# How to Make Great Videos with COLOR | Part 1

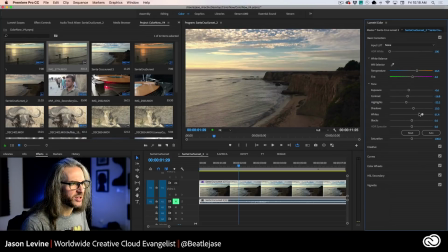I always like to say that when you're adjusting these sliders,
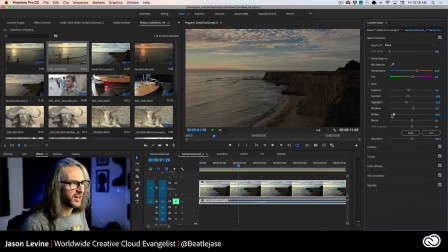always a good idea to put them to the extreme and then dial them back to kind of see how they affect the shot. And in fact, pulled way, way down, it has a very nice feel to it. Pulled way, way up, it has a similarly nice feel. So it just kind of depends for what sort of look you're going for. All right. Then we have our blacks.
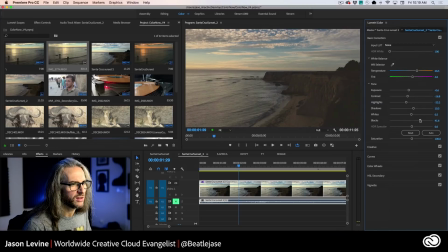Again, if we increase towards the right here, we can get that sort of lower contrasty like film sort of look, very creamy, smooth. I happen to really like that. Or we can crush it, make it super dramatic. Maybe we'll increase this just a little bit, okay? And then we've got our overall saturation, okay?
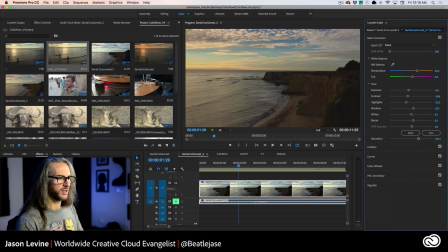And without even having a DeHaze control, if we just sort of very quickly A/B against our Lightroom shot,
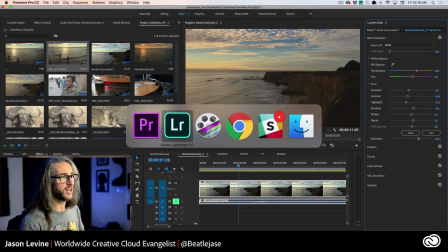we're getting pretty close, okay?
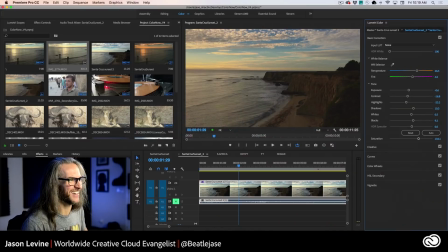Again, the DeHaze is kind of really making a big difference with the clouds up there, but we're going to accentuate some of that by using the Vignette.
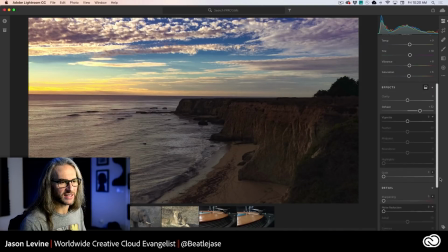And you'll see if we go back to Lightroom real quickly. Again, your same settings, Vignette, feather, midpoint, roundness, you're going to find those same controls right here, okay?
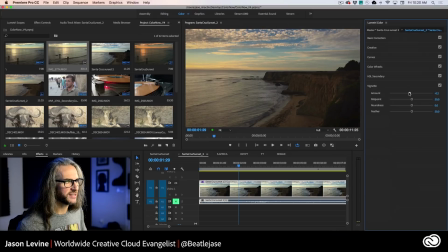So if we want to apply our Vignette, darken the corners a little bit, as Brian would say, add back in a little more drama, something like that. We can adjust the midpoint here.
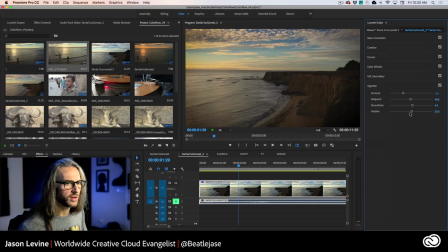Maybe something like this, roundness, okay, and the feather, just like that. I'm thinking I'm going to go even more on the
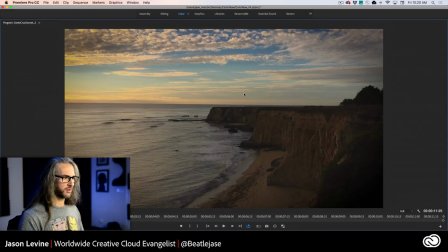magenta tint, okay? Full screen here. Oh, and of course, right, yeah, this is video.
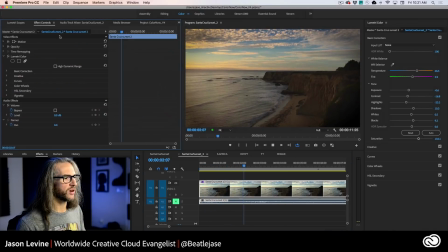So this is live. And by the way, if we go into our effects controls, we can turn this on or off, and we can continue to play this back and turn things on or off and make changes to this in real time.
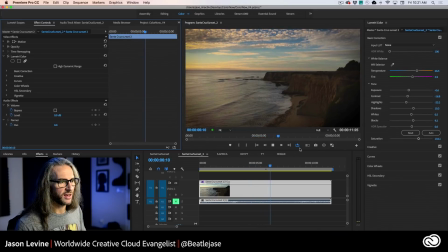And this leverages a feature called Uninterrupted Playback. And if we keep this in loop mode, which you can see I have turned on right here, this is really wonderful because this allows me to make very dramatic changes and the playback never stops,
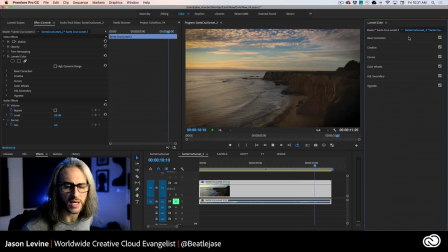okay? What's also cool is when you're leveraging the different modules inside of Lumetri, you can enable or disable them individually.
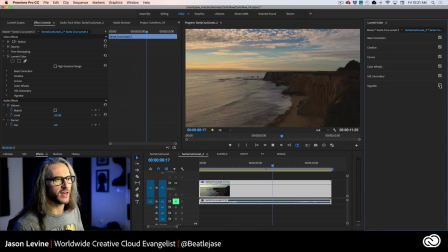So we put the vignette on, let's take the vignette off. Okay, there it is without the vignette. You can see that we kind of lose some of that drama. The vignette just kind of it just kind of makes it that much more, it just makes it pop a little bit more, and it just adds a little bit more desire to look at this shot,
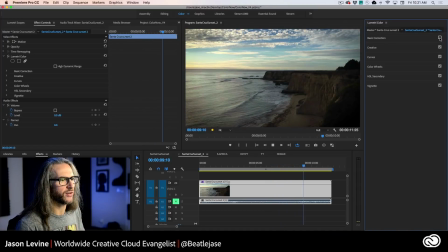right? Similarly, with the basic color corrections, we can turn this off. And let's get into creative.
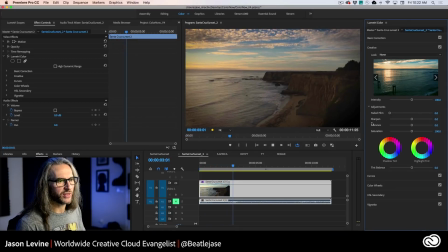Now, we're going to come back to looks in a minute here, but there's this is where you're going to find vibrance. This is where you're going to find an additional saturation control, as well as a faded film control. Now, this one I happen to really like. You can use this on any kind of footage. So just give it, again, a bit of that kind of film-like aesthetic.
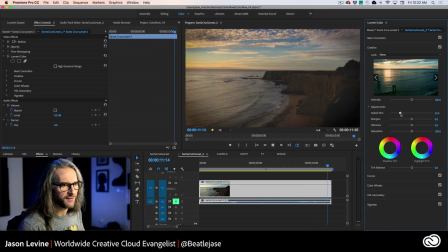It's going to smooth things out. It's going to take that edge off. And this also, as you can see, we can preview this in real time. Now, where this starts to lose some of its beauty is because we've got that pretty significant vignette on there.
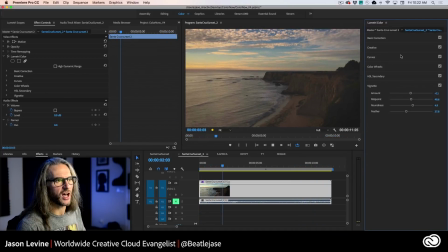So this is where I might back some of that off if I'm going to use a combination of the vignette and that faded film.
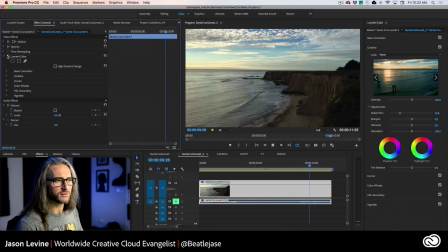But very quickly, again, here's our original. And when you look at the original now, you think, wow, that looks kind of dark.
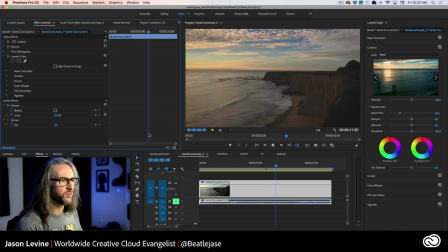Doesn't feel like sunset at all. Let's go back to our modified one. Now this really feels like sunset, right? We can really feel the time of day when this was shot with some very simple, basic modifications.
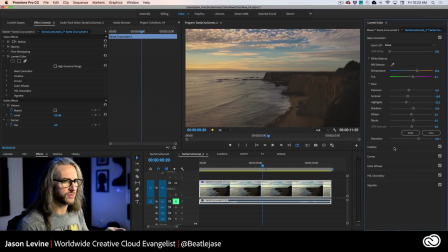Now, something else that I want to point out, since we're talking about, well, I mentioned before, sort of 8-bit footage versus 10-bit, 12-bit. And again, this is something which you'll understand if you're coming from stills and photography in Lightroom.
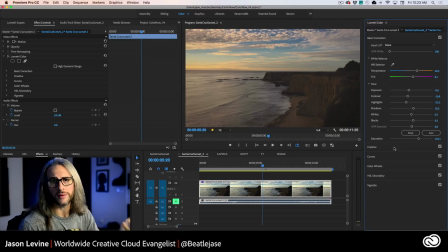So with Lightroom, of course, we're going to tell you that if you're shooting with a DSLR or mirrorless camera, you want to shoot RAW, right?